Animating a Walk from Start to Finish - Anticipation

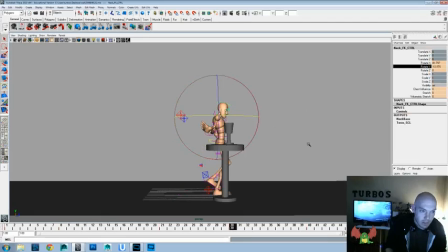49:43 We could even rotate the head more so it's still looking at the cup. If we can get it to go without looking broken, maybe we have to do the opposite there.
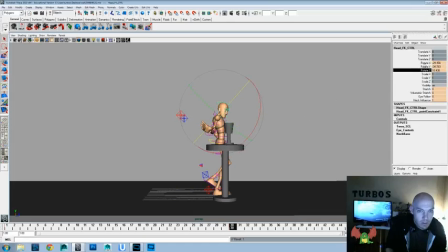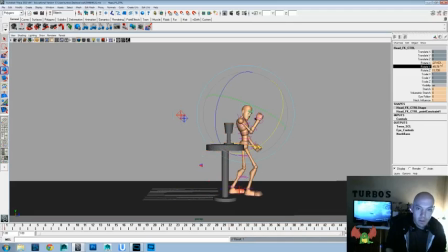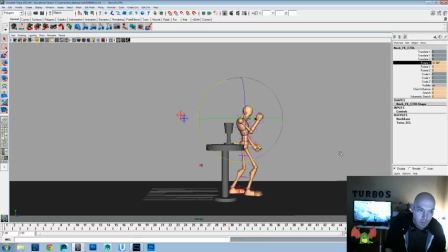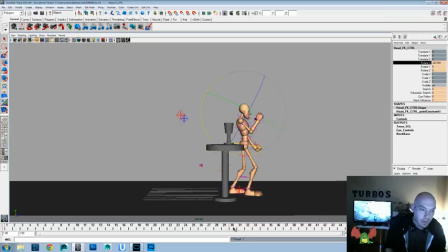Still looking and forward. Okay.
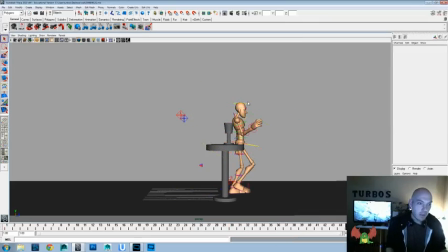50:51 Alright. Now, the only thing, now that we kind of punched in what we want it to do, it feels like it's very linear in the movement, and we want to kind of favor some stuff.
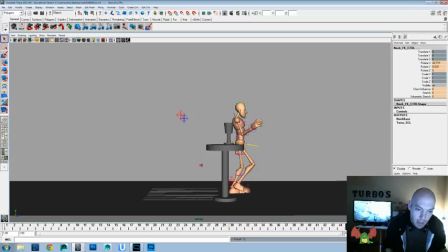51:06 So we want to favor this end pose on the head and neck. So we'll have that hit a couple frames before. And we want to kind of favor this beginning movement. So we'll take what we have like on 4, we'll set that and move that up to 10. Let's see how that looks.
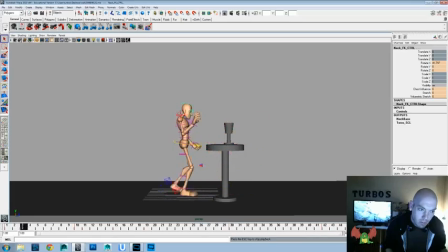I feel like it's a little too quick that it looks forward, so maybe we'll take that and move it to like 32.
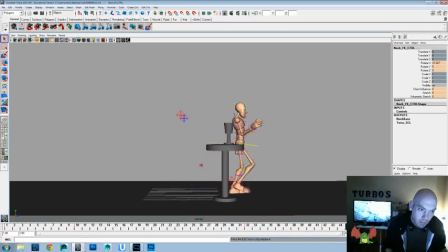And let's go ahead and try that.
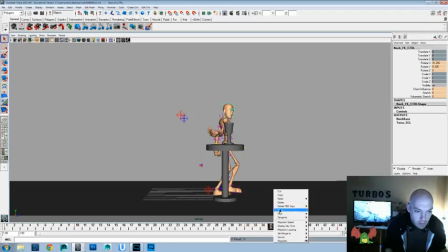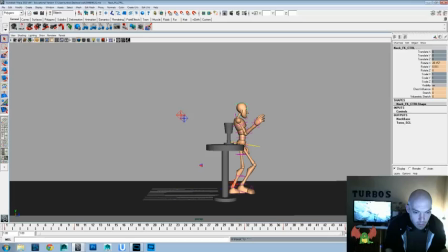I don't want it to feel like it's really jerking away.
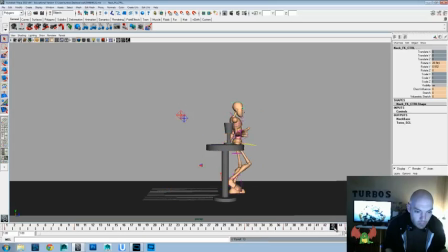52:35 So maybe we'll take what we have at 43 and make that our new end. And take what we have at 41 and make that like our new 44. Don't want to feel like it's totally whipping around.
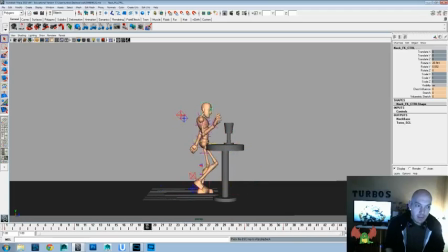52:49 That feels a little more natural. Now, you see we're talking about anticipation here, so I got that loaded up. Now the only other thing that would be nice to do would to be like pull the shoulder back here.
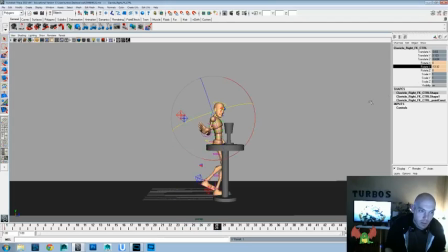53:09 Back there. And then forward there. Keep what we have there, move it to there, because we want to make sure that that movement's leading.
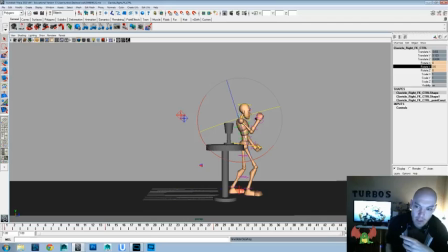53:25 And probably if we were going to do a like more polished version of that, we would really twist the chest open a little bit more towards the cup as well.